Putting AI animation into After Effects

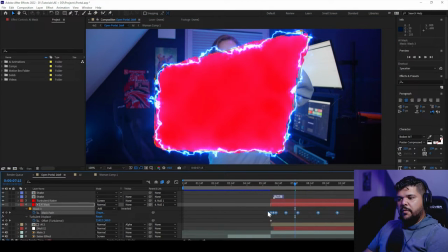8:20 I keyframed the path so that it would move around, almost as if the portal is like unbalanced, you know, unstable. And so, as you may notice, there is something going on with the shape on the edges.
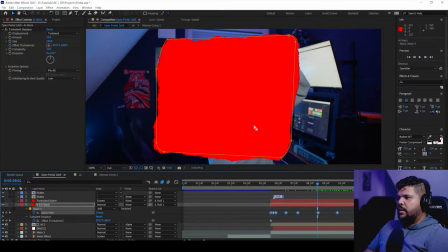8:40 It's not like, let me actually take away the saber effect. If it has this thing on here, on this shape, called turbulence displacement. And it makes it have like these wavy,
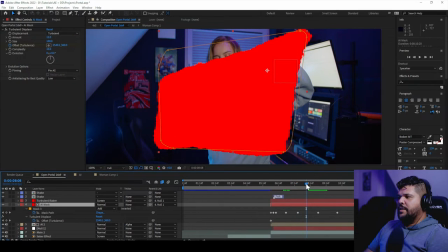8:56 almost like noise effect, so that it doesn't look smooth. If I take it off, look at what it looks like. It looks like a plain, smooth shape.
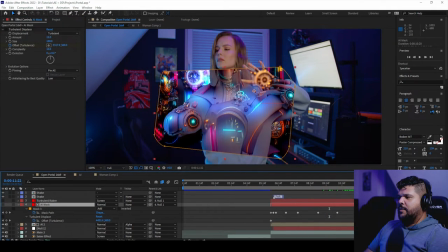9:07 If I take it off, it looks almost like a cool window or a piece of glass that has like this effect on it. And I think this actually would kind of be a cool effect as is, but since the shape is moving around,
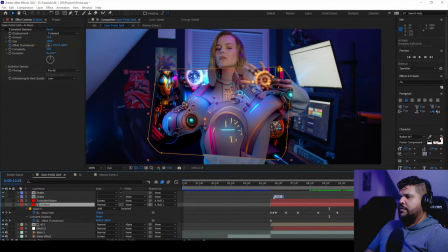9:23 I feel like it just didn't fit for this specific video.
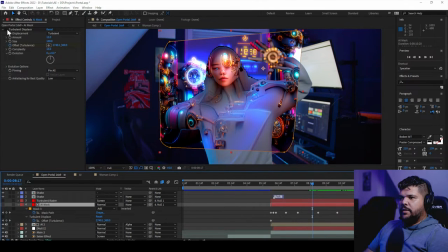9:28 So I added the turbulent displacement, like almost like an uncontrolled effect.
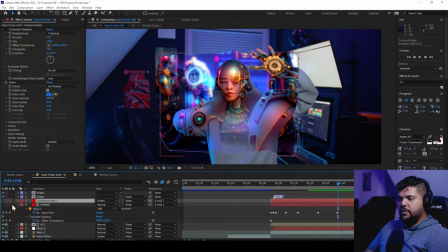9:34 So on top of this mask, I duplicated it and added the saber effect on top of it.
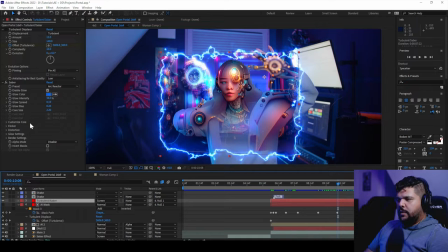9:41 Just like I taught you earlier, pretty much the same exact thing. You just mess with the settings however you want, and it just kind of gives this unbalanced, almost like portal kind of look.
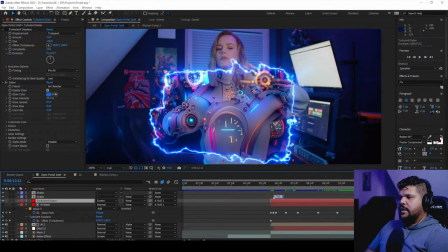9:52 And I know that the bottom layer, it's like it bleeds out right here a little bit, But I like that effect. That was a little bit intentional because I wanted it to seem like it's like almost uncontrolled, and it's almost like it's bleeding out. That's the effect you can give it.
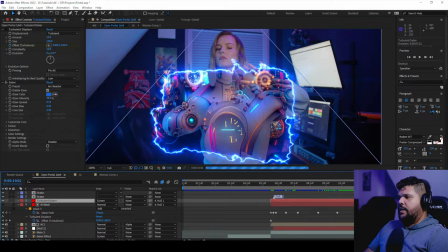10:11 And then at the end, she closes it.
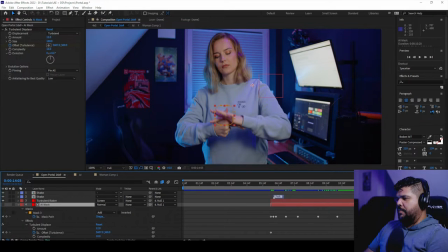10:16 And you just pretty much just shrink the shape, and then everything just comes down with it.
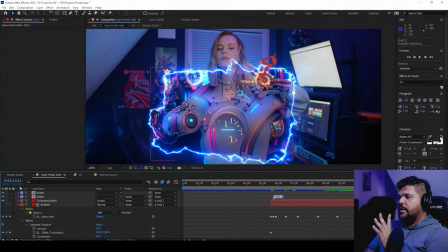10:23 Oh, yeah, before I forget, what I also did, I tracked this shape. I tracked the portal to her right hand and then put it onto a null.
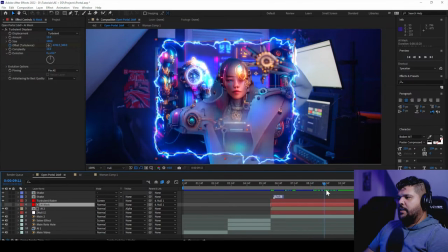10:33 Yeah, and then it tracked it, and then it just kind of follows this top hand mostly.
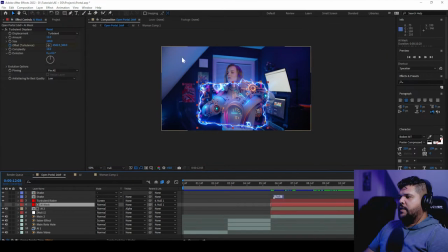10:38 If I were to do this again, I would have taken a screenshot without anybody here. I would just do the background. That way I can run that through Disco Diffusion and then have like a clean background and have it Disco Diffusion do its thing with that clean background.
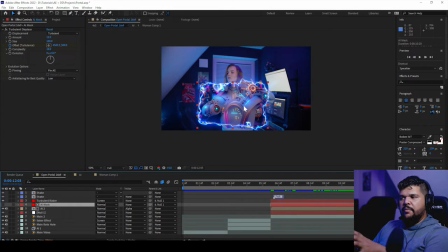10:54 So I would get that image of the clean background, export it as a 10-second long video, and then plug it into Disco Diffusion and then have like the AI do its thing. What I had to do in this case, I didn't take a photo of the background.
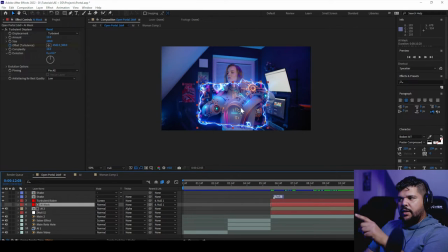11:11 What I had to do was essentially go into Photoshop and then crop her out and then fill it with Content Aware, which tries to fill in that space with whatever information is in the background, which is not the best option in this case. But, you know, it worked.
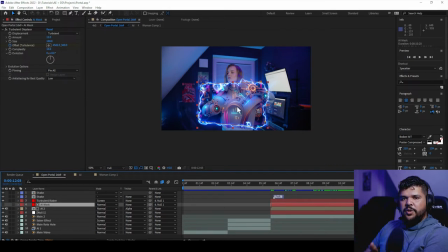11:30 But if I were to shoot it again, I would do it. I would get the shot first, get a shot of the background, and then with the person that's going to be in front of the background. Also, this time I shot it with a tripod, which was great.
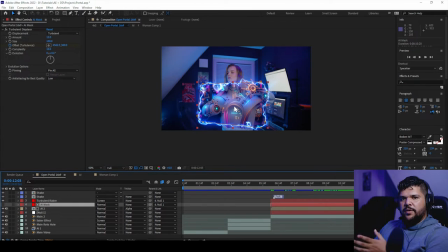11:46 I think that when it comes to AI, you get way better results when you shoot with a camera that's not moving around. You can move around, but I feel like sometimes the AI struggles to keep track of what's happening.
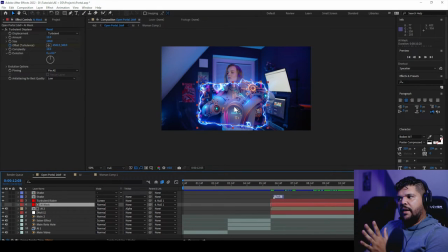12:05 If you're moving slow, it might not have that many issues, but if you're moving fast, you might run into issues, which I did in another project, which I will talk about probably next time, which is this video. I'll make a video of how I did this one too.